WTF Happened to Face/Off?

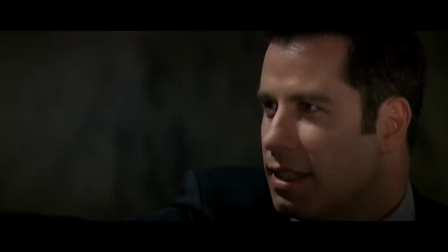[8:11]
The ticking time bomb that sets the plot in motion is inconsequential by the halfway point, and the hero spends the rest of the movie trying to reclaim his stolen life from the villain.
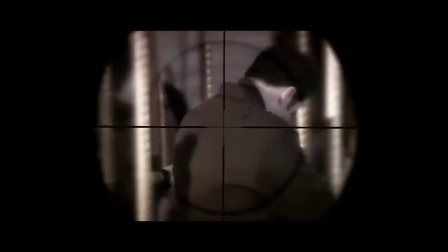[8:21]
Woo and the writers decided the flashback sequence, where a mustachioed caster Troy inadvertently murders Sean Archer's young son,
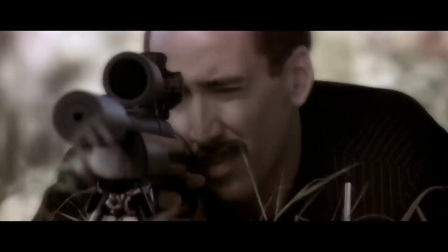[8:28]
should move from the middle of the movie to the opening scene, establishing the hero's motivation and the villain's dastardly depths right from the initial moments.
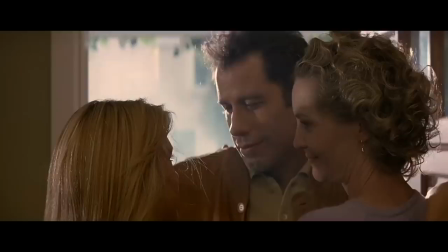[8:36]
It was also the director who came up with character flourishes like Caster tying his brother's shoelaces and Archer's weird hand gesture thing.
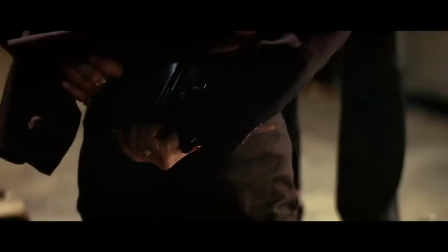[8:45]
Wu also encouraged creative freedom for his cast, which prompted that memorable full-mouthed smooch that Cassavetes plants on the lips of his sister.
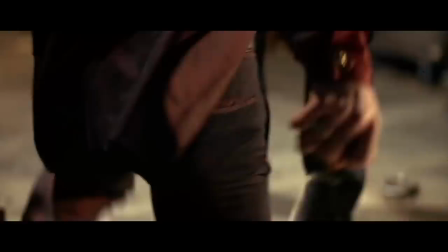[8:53]
But perhaps unsurprisingly, it was Nicolas as Cage who was ad-libbing like a madman throughout the shoot,
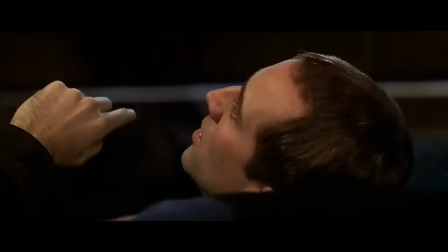[8:59]
like Caster's manic singing at gunpoint in the airport hangar, and the iconic moment where the incognito lawman states the movie's title.
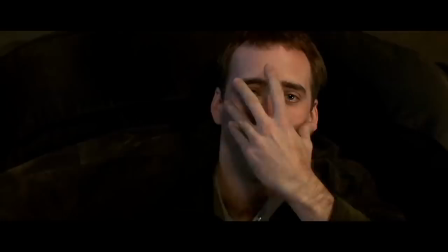[9:07] I'd like to take his face off.
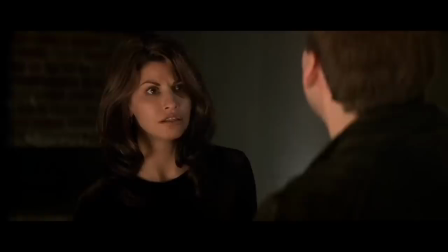[9:13]
An exchange that Cassavetes said they improvised variations of for 10 straight minutes.
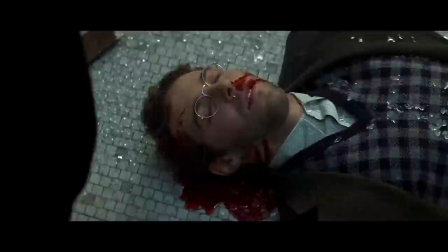[9:17]
At one point later in the film, Cage was going so bombastic with his performance that Mike Werb had to remind him he was supposed to be Archer in that moment.
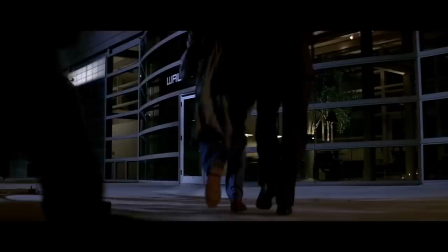[9:26]
Warb called John Woo an endless fountain of exciting new ideas, and while many of the movie's action beats were in the script,
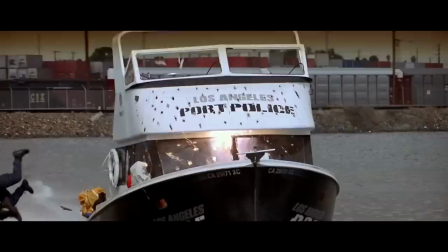[9:33]
the director constantly escalated the mayhem, with additions like the game of chicken on the airport runway and the speedboat plowing through a police boat in explosive fashion.
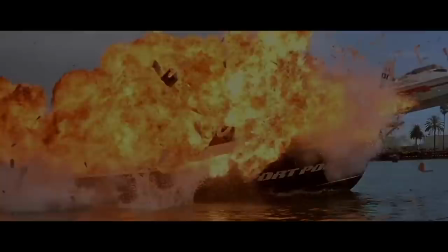[9:42]
One troublesome detail was figuring out exactly how Castor would be incapacitated at the start.
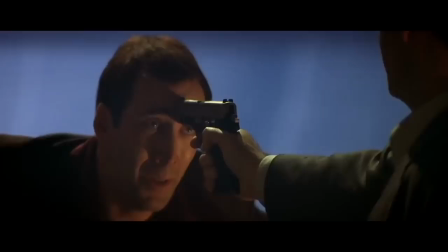[9:48]
Initial ideas involved freezing him in liquid nitrogen, sending him plunging off an air traffic control tower or electrocuting him on high-voltage wires.
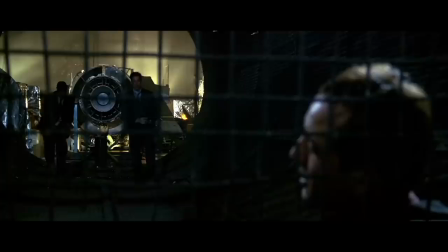[9:57]
But none of the options satisfied Wu until they eventually came up with tossing him down a turbine tunnel.
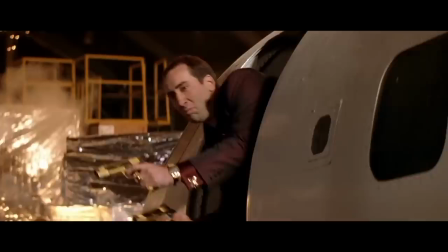[10:03]
With the film packed with gunfights and chases and explosions and more gunfights, there wasn't always room for more.
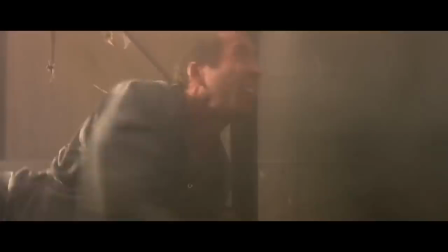[10:10]
One extended sequence would have seen Archer as Caster escaping the prison in a stolen helicopter,
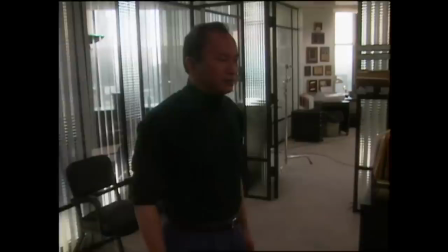[10:15]
engaging in a dogfight with pursuing choppers, and crashing in water before making his way to an undersea train tunnel.
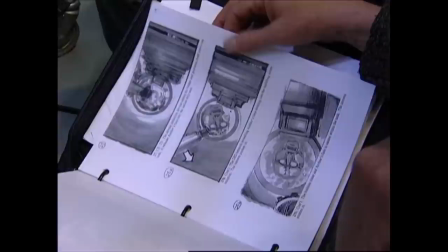[10:22]
Although it was storyboarded, the section reportedly would have cost a million dollars per minute,
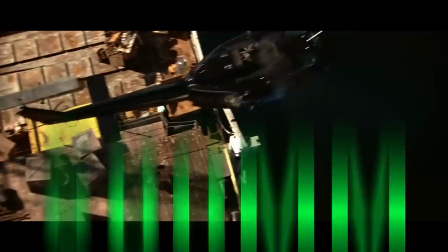[10:27]
too much for a movie that was already considered risky at 80 million dollars, leaving the escape limited to the character leaping from the oil rig prison.
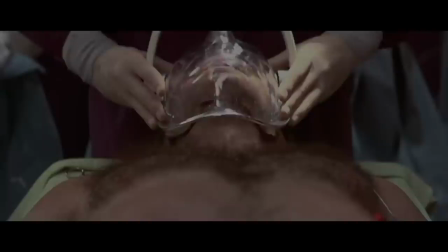[10:35]
Wu thought it was best to let audiences fill in the blanks,
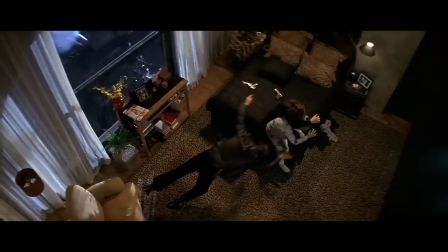[10:38]
figuring if they had bought into a face-switching operation and a prison with magnetic boots, then they were already along for the ride.
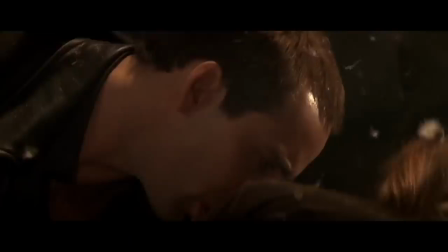[10:45]
For the loft shootout, the director came up with the impromptu idea to put Castor's abandoned son right in the middle of the chaos,
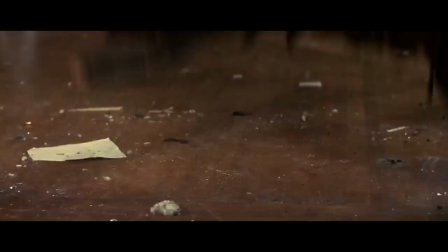[10:52]
an innocent contrast to the carnage around him. The studio was against the idea, but Wu wanted it so badly he even offered to pay for the scene himself.
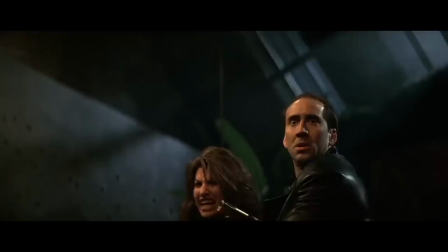[11:00]
Eventually, the studio relented and Wu replaced his first choice, Puff the Magic Dragon,
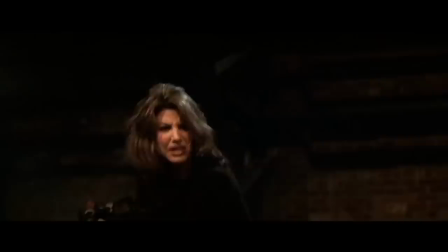[11:05]
with the song Somewhere Over the Rainbow to play in the boy's headphones, a reminder of his own childhood affection for The Wizard of Oz.
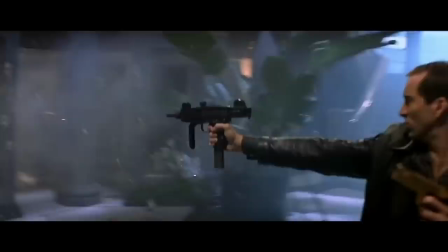[11:12]
It was a minor miracle that the loft footage was even visible.
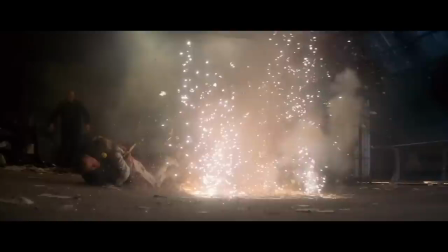[11:15]
It turned out that the art department had plastered over the bullet hits, causing dense clouds of dust and shrapnel when they were triggered by the effects team.
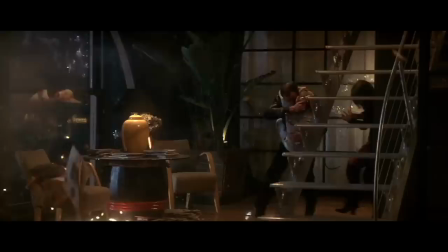[11:23]
Luckily, the cameras did successfully and clearly capture all the pandemonium, although it would ultimately be too much for the MPAA,
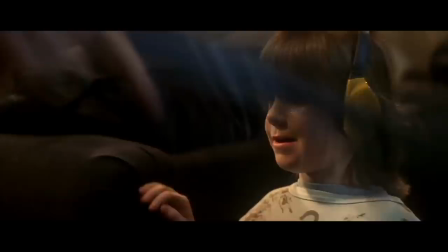[11:31]
who required the bloodshed of the entire sequence trimmed in order to receive an R rating.
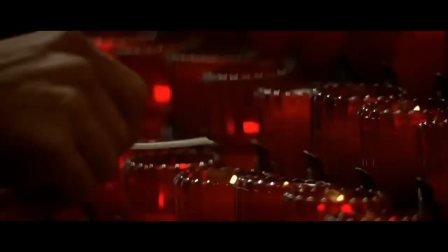[11:36]
Shockingly, we almost did not get a glimpse of Wu's signature slow-motion doves in Face Off.
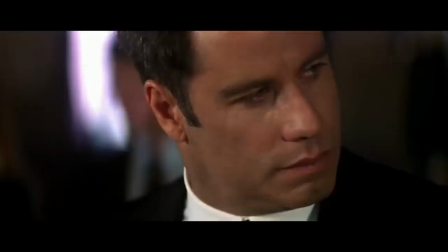[11:42]
The film was running behind schedule and a producer was concerned that trying to get birds to cooperate would cause even further delays.
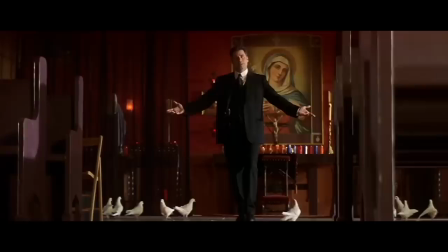[11:49]
But when the producer had a change of heart the next day and authorized the feathered extras, Wu was elated.
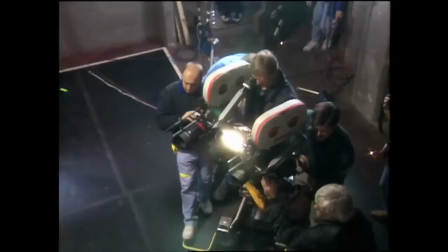[11:55]
Despite the production's prodigious cost and complexity, by all accounts it mostly went smoothly.
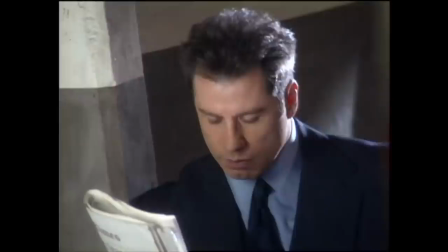[12:00]
The actors all had a blast working together and Wu was so confident in their talent that he typically only required a single take. Everyone involved, from the writers and producers to the stunt crew, had nothing but praise for the professionalism and creativity of the director.